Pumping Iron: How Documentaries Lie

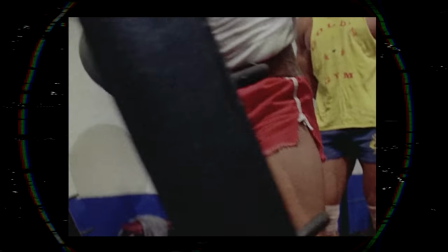Lou could have also been pushed to train harder if he would have been around other professional bodybuilders.
Here I am in New York wearing sweat clothes. I got everybody around me in the gym that are one third of my size, people not looking like bodybuilders. You can see this one scene I'm walking in and one guy doing a dumbbell curl. Here, we got 10 rifles. And it's hard to stay motivated.
Now, there's a lot here that I don't know.
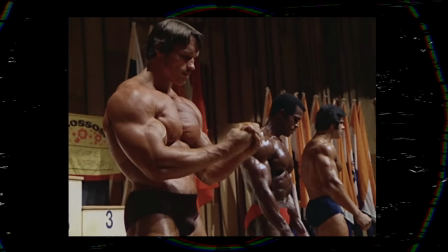There's a good chance that even if the filmmakers didn't interfere, Arnold would have still won.
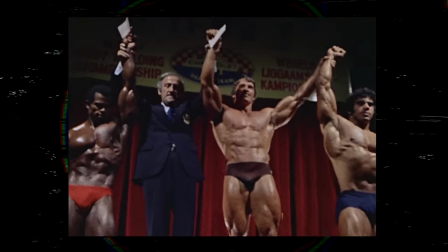But I believe there's a chance that Lou could have. Maybe I'm wrong. Maybe their personalities is what made the difference and not the tan.
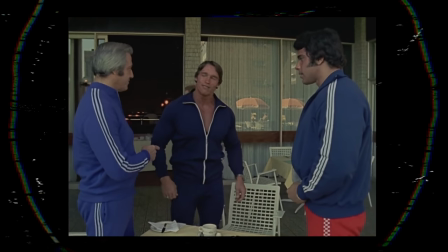Maybe cameras or no cameras Arnold would have still convinced Lou that he couldn't win I don't know much about bodybuilding,
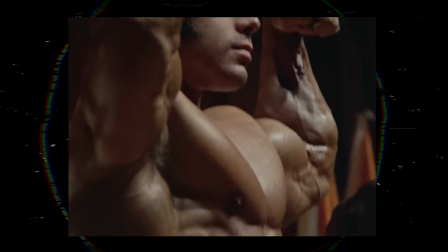so maybe Arnold would have still had the superior physique Maybe there was no chance for Lou all along
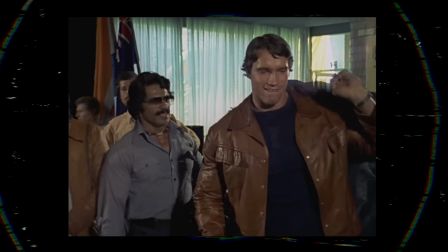and Maybe the filmmakers made the right call making it the way they did because pumping iron succeeds in creating an
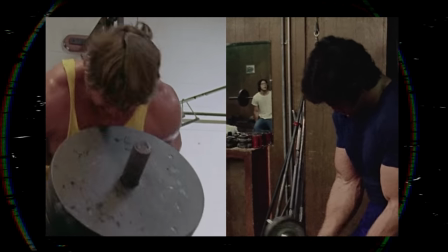entertaining story It finds the drama in reality by showcasing the polar opposite personas of each man,
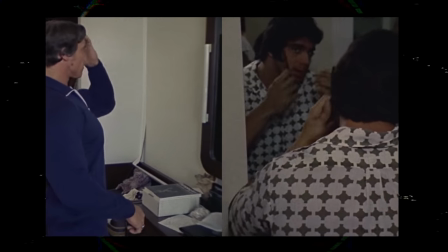we empathize with each one in different ways. In many ways, the film does what any great documentary should.
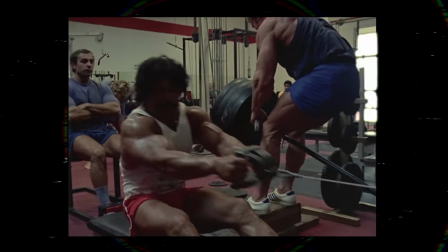Through loud grunts and a funky score, it brought bodybuilding into the mainstream, kickstarted the fitness craze of the 80s, and the career of a global superstar.
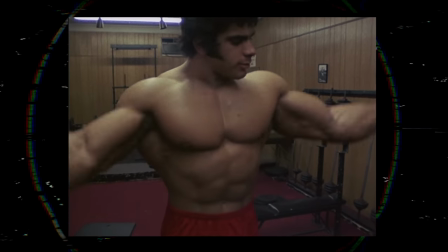It also made Lou more famous than ever.
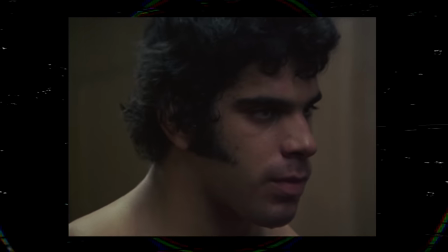In the same year that the documentary was released, Lou Ferrigno signed a contract with CBS so that they could film him with green paint on him.
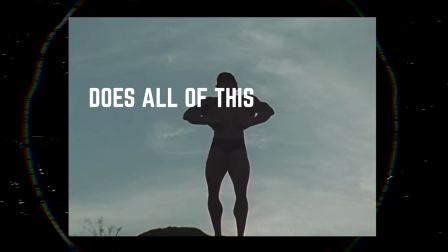But despite its success, does all of this deception make Pumping Iron a bad documentary?
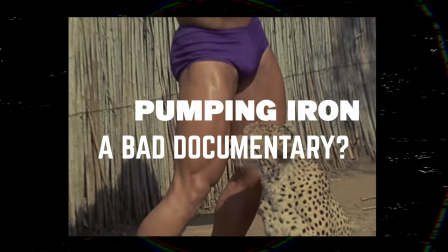If the purpose of a documentary is to show a subject impartially, and give the audience an objective eye to look at the subject, then yes.
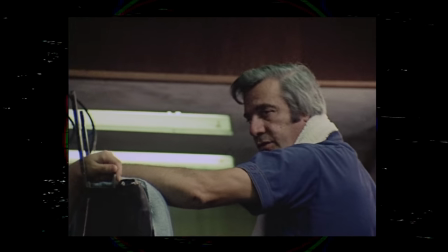Pumping Iron is a terrible documentary. It makes up parts of its story to enhance the drama, and may have even unintentionally changed the ending by doing just that.
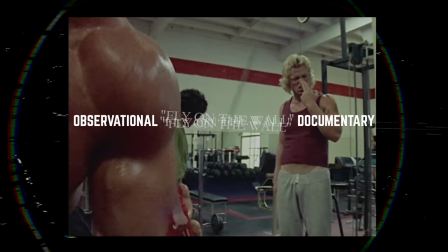Which is not what an observational, fly-on-the-wall documentary should do. But I lied to you, too Throughout this video.
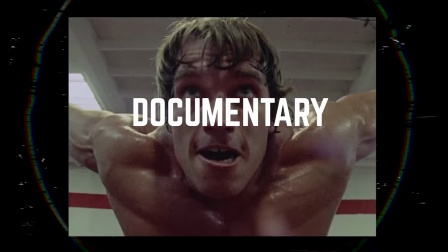I repeatedly called pumping iron a documentary Pumping iron is not a documentary
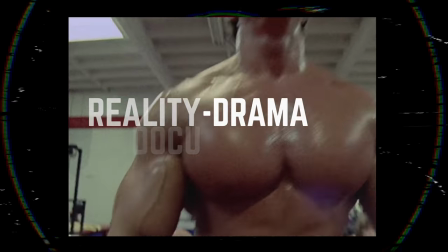It's a docu drama a Blend between reality and fiction of course no documentary can be truly objective
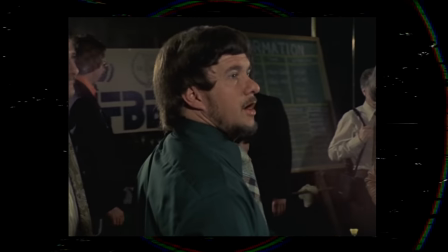By constructing a narrative you have to be subjective in some ways by choosing to film particular subjects You leave out others by asking
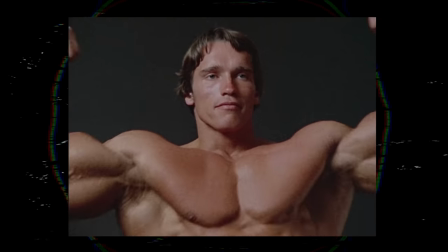certain questions and interviews you look to elicit a particular answer. The very act of editing a movie together shapes the audience's perception of your subject.
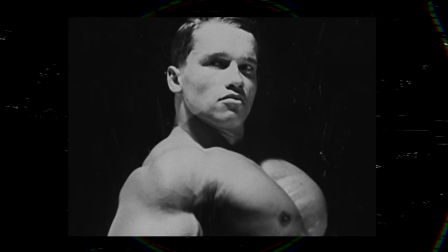You could leave out or leave in things that may make them think or feel differently.
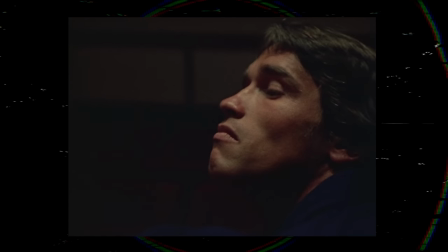The documentary filmmaker is engaging in a medium that cannot ever be objective.
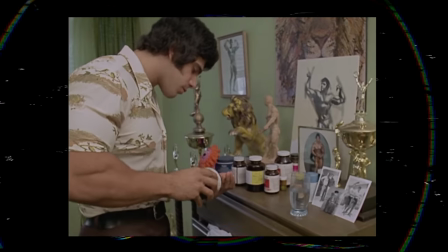Neither should it be, because objectivity is boring. To be engaged, we have to be following a story,
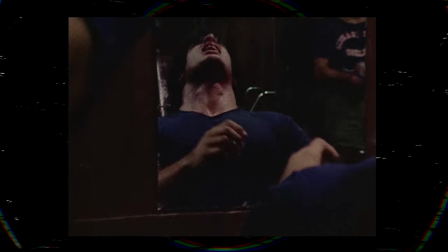and taking creative liberties to make the story even more engaging is the cost that pumping iron took that paid off in many ways.
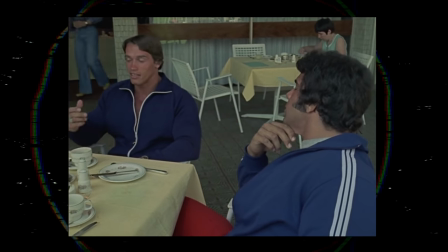When watching a film that documents real events, it's tempting to believe that what is being displayed is real.
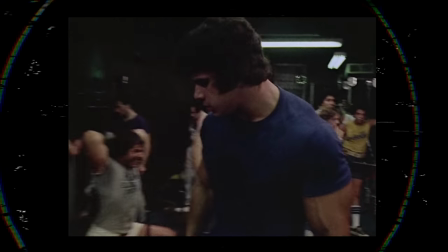Truth is, there are many ways a documentary manipulates the truth in pursuit of an engaging story.
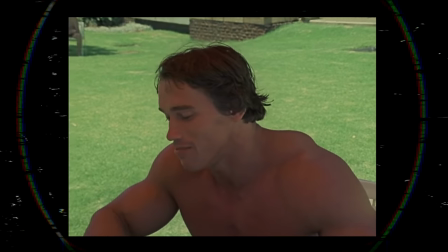Just because it's labeled documentary, it doesn't mean it isn't a docudrama. But honestly, what is the value of objectivity in the face of giving the world this?
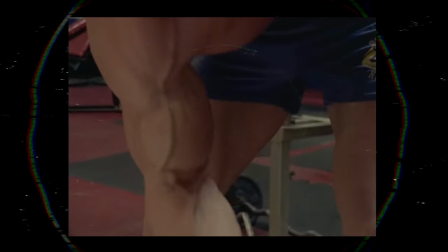to me as coming is you know as having sex with a woman and coming so can you believe how
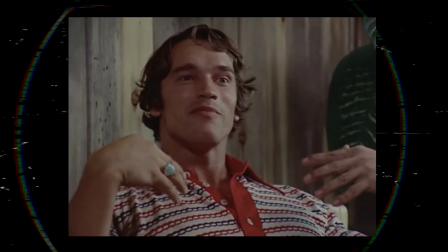much I am in heaven I'm like getting the feeling of coming in the gym I'm getting the feeling of coming at home I'm getting the feeling of coming
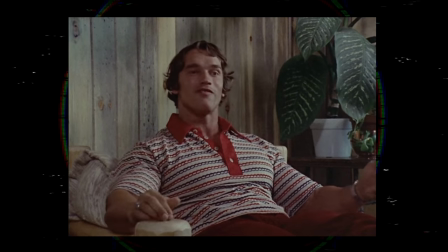backstage when I pump up when I pose out in front of 5,000 people I get the same feeling so I'm
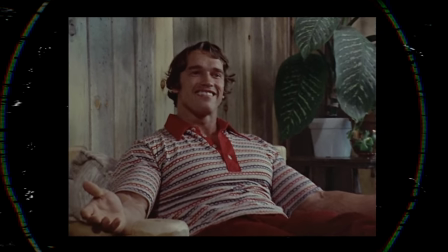coming day and night I mean it's terrific right so you know I'm in heaven